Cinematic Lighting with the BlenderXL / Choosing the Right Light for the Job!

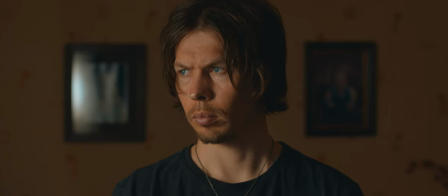Now because we don't have lots of light spill onto the background, we have the freedom to shape the light on the back wall any way we want,
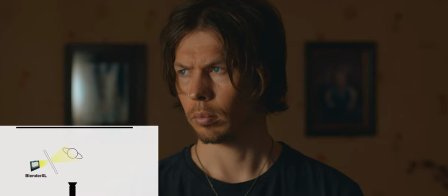without needing to implement any extra tools to take down exposure on the back wall, or deepen the shadows on our subject like we would have needed to do with a larger 1x1 panel.
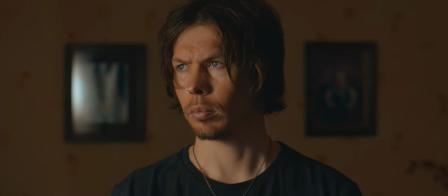So let's do something with this background to match up with our sunset key light.
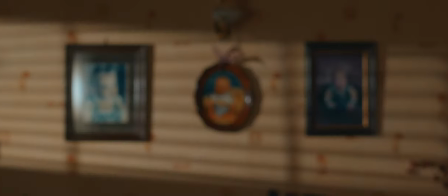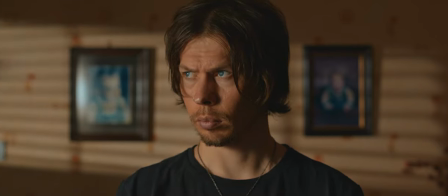The blinds patterns on the back wall, set to a similar colour temperature as our Blender XL, ties our key light into the shot and allows it to make sense in the context of the scene. Now it really feels like our subject is stood in a room with the sunset coming through a window, camera left,
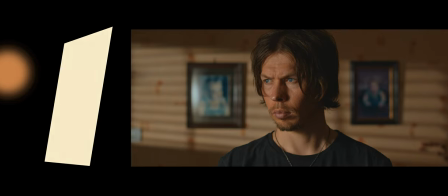perhaps with one clear window closer to our subject and one further back with the blinds down.
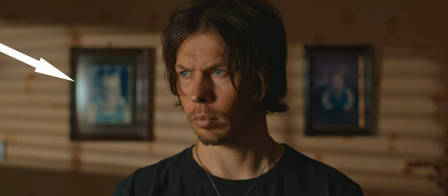You may have noticed that we're catching a reflection of our diffusion in this back picture frame. This isn't too much of an issue since we can see the light hitting the back wall anyway so it makes sense in the context of the scene.
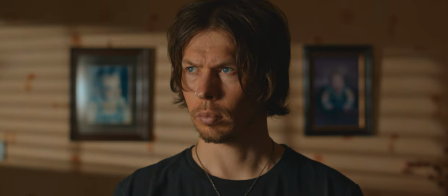However if we want to tweak that for a cleaner look we can throw some black
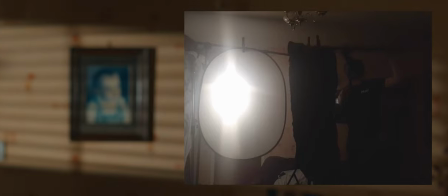material up just out of frame to block the light from hitting the glass on the picture.
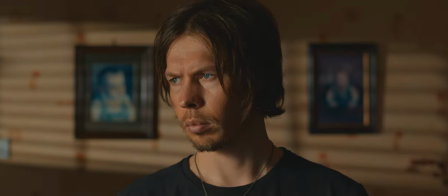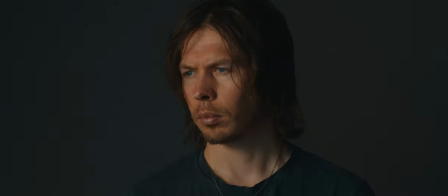So you can see how the differentiating features of the blender XL in comparison to a smaller and bigger LED panel,
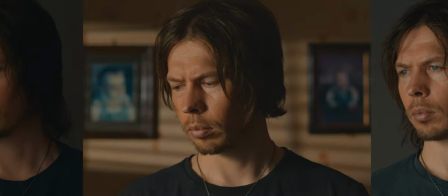allowed us to take advantage of the blender for this little scene, making the 45 degree beam angle a perfect fit for this scenario.
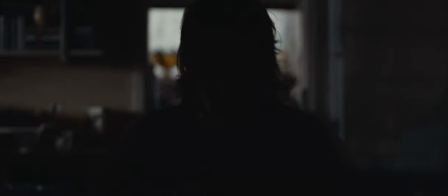The tighter beam angle of the Blender XL can also help us with things like bounce.
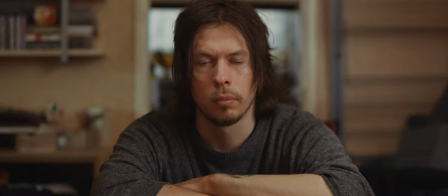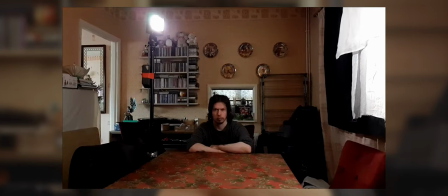In this setup, we use the Blender XL as a bounce light, firing into some white cotton material, camera right. Due to the 45 degree beam angle, we were able to angle the light in such a way to hit our bounce without spilling onto our subject.
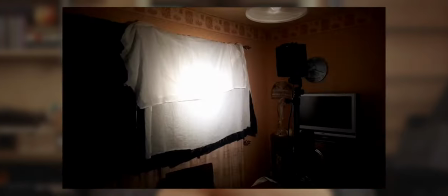And although we had a little spill around the bounce material,
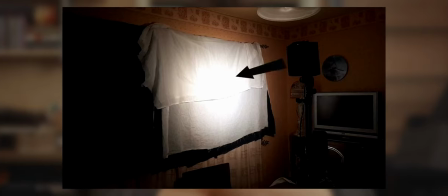the majority of the output is focused directly onto the bounce, rather than being wasted elsewhere.
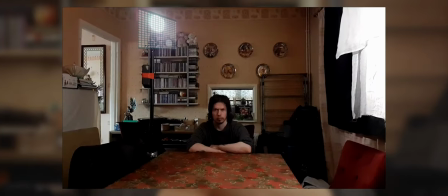As we saw earlier, if we had used a larger or a smaller LED unit, we would have had issues with output and spill. So the Blender XL slots into the situation perfectly, giving us the balance between beam angle and output.
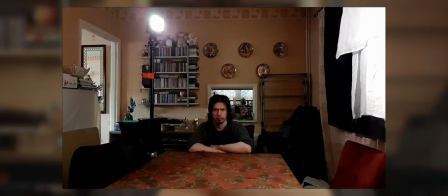On top of this, the unit itself is compact, making it an easy solution for this tighter space, keeping the unit out of frame.
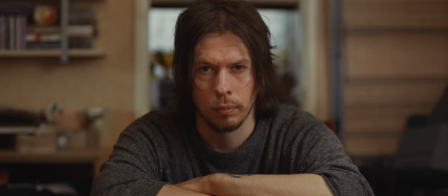We shot this in the evening as the temperature of the light outside was getting cooler. So in this scenario we decided to go for something slightly warmer in temperature as our key to add a little contrast against the back window.
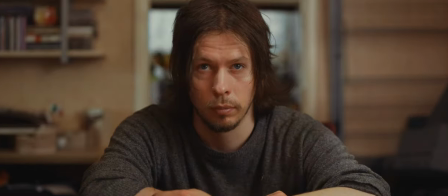But we could have easily adjusted the color temperature of our light to match better with our window.
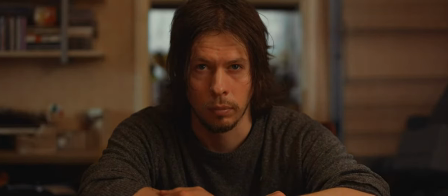Or even gone for the polar opposite, or maybe something halfway.
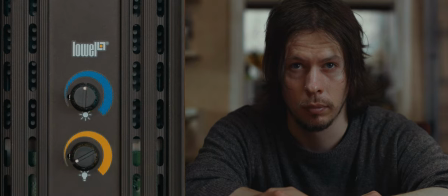The dials make for an easy way to mix the two temperatures together, so that you're able to select the appropriate colour temperature for the scene.
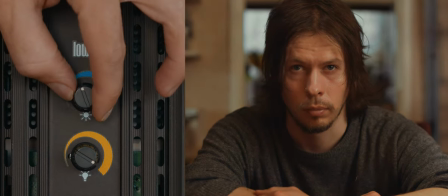Very handy if you're working quickly and need to match colour temperature by eye.